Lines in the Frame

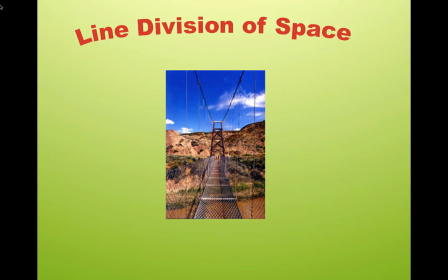[0:01]
In keeping with our theme of thinking like a director of photography, let's look at how we can divide our frame up with the use of lines, basically compositionally thinking of how vertical and horizontal lines or
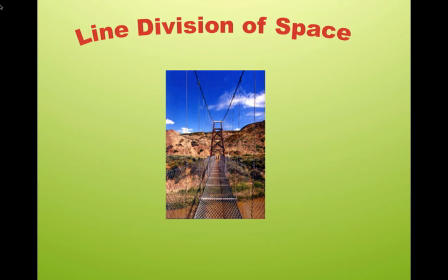[0:19]
diagonal lines can help us focus and create a mood within a frame. Like we have in this frame here, we have uh, a bridge and the narrow lines that vanishing point, 1 point perspective is built into the shot.
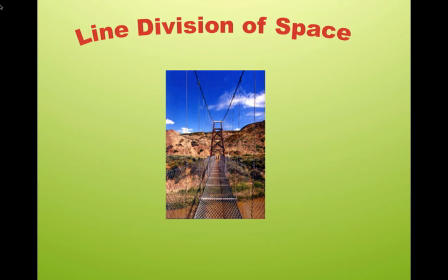[0:34]
This is as far as an extreme long shot. We have people at the other end of the bridge, but the lines really focus everything for us.
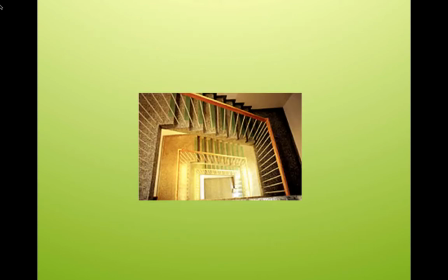[0:42]
The bridge works for us, as does this stairway with an aerial shot looking down. It goes and diminishes to the square below as we get lighter and lighter, giving us a sense of depth. But it also, the line of stairway establishes a certain dizziness.
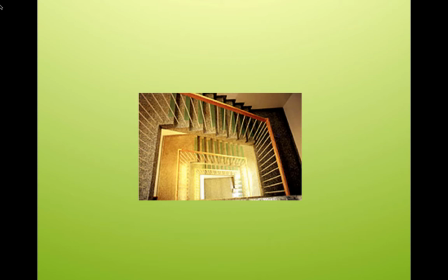[1:01]
We could use it in an action adventure escape or a horror movie or some kind of nightmare. It's already built into the lines of the shot.
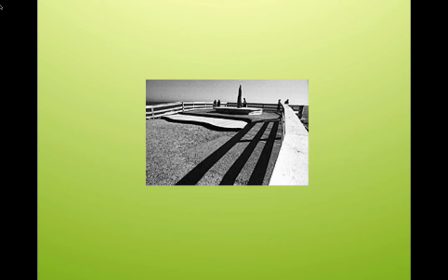[1:12]
And this shot here, using less of a vertical sense but more of a horizontal sense of lines, helps us focus. And this is a Marienbad kind of shot, last year at Marienbad. But the lines, the pathway, and the railings all kind of give us a subtle vanishing point.
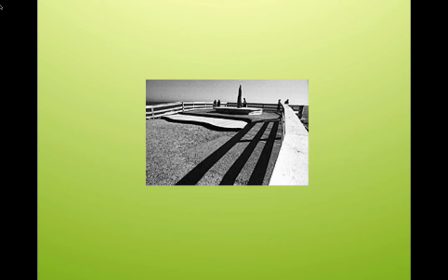[1:29]
But the lines itself are so wide apart, and people are so spread apart. So we got the vertical cypress trees and the low shadows and the lines of the railings. It separates everything in a very balanced and yet
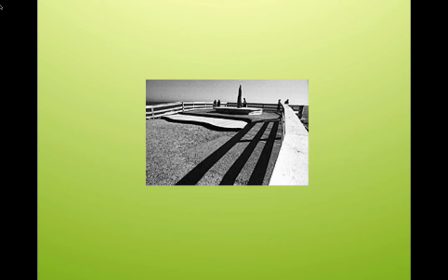[1:46]
seemingly flat version of what we're looking at, and it gives us the mood that of isolation and alienation.
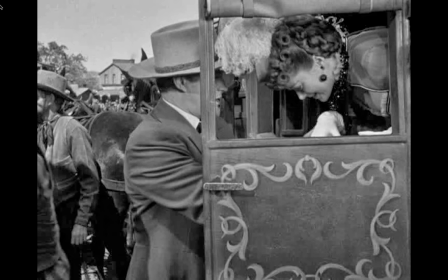[1:55]
So ever since movies began, they're using lines in order to help frame their shots within the shot. Here in the stagecoach scene, we have the frame and the window of the stagecoach helping us introduce a character with her close up,
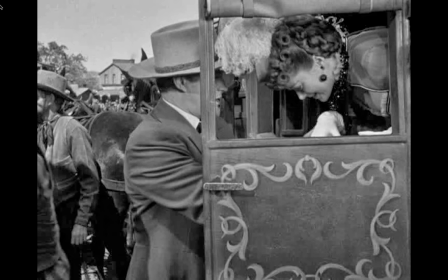[2:13]
but also giving us a sense of depth with our other character, letting her out of the stage. The line, the door cutting his face off, not only diverts our attention to her, which is what the director wants, but also gives us depth to the shot, which is even advanced with the buildings and the horse behind.
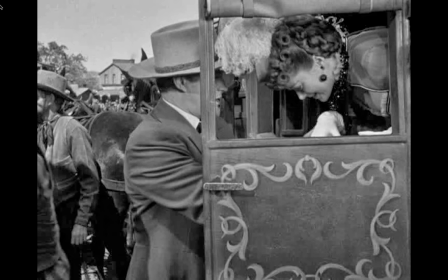[2:30]
So we really get a good 3D sense early on in film here because of the well use of the use of lines that help us establish a shot.
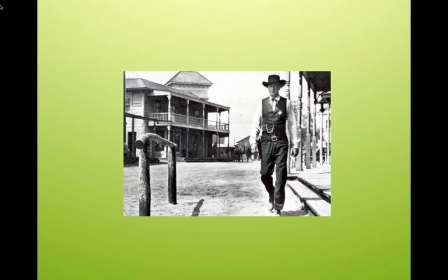[2:41]
And of course, in High Noon, here's some vertical lines that are famous. And here's Cooper in his town. He's alienated from the town. He's the only one who wants to defend the town. But he is upright, like those porch pillars lined up behind him.
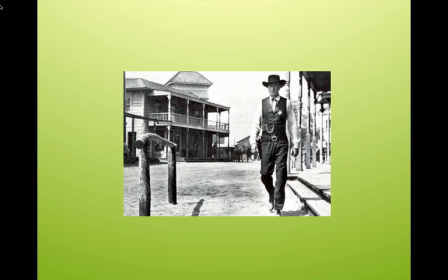[2:59]
He's a stand up guy. We have a vertical frame in this picture.
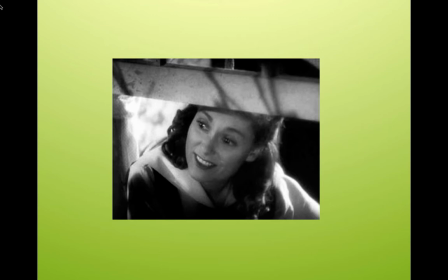[3:06]
Here we have diagonal lines slashing over our character, and what it does is it makes us feel like we're peeking in or she's peeking out. It compresses her, and it's like we're sneaking a look just by framing.
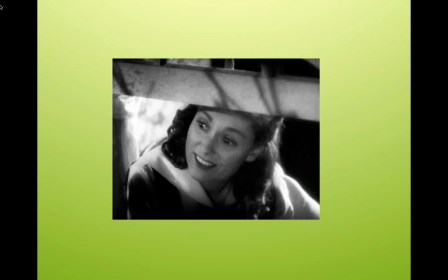[3:24]
Having the lines in the frame slash across, suddenly cutting something off, it kind of has us kind of hunch over with her, as with this gentleman here.
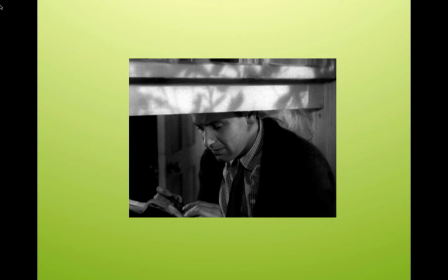[3:33]
It looks like we're eavesdropping or are peering into the window, but it's almost like we're peeping toms here. So we can use it in many different genres, but by doing this, it makes us lean in.
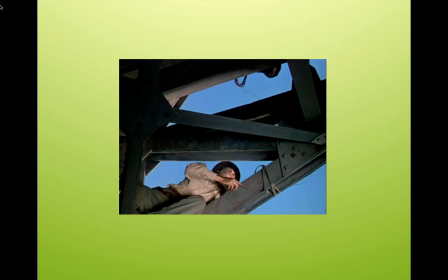[3:47]
And using slashing diagonal lines, like in this shot here, a movie out of the 50s, almost like a Frank Stella painting where we have vectors slashing across the frame.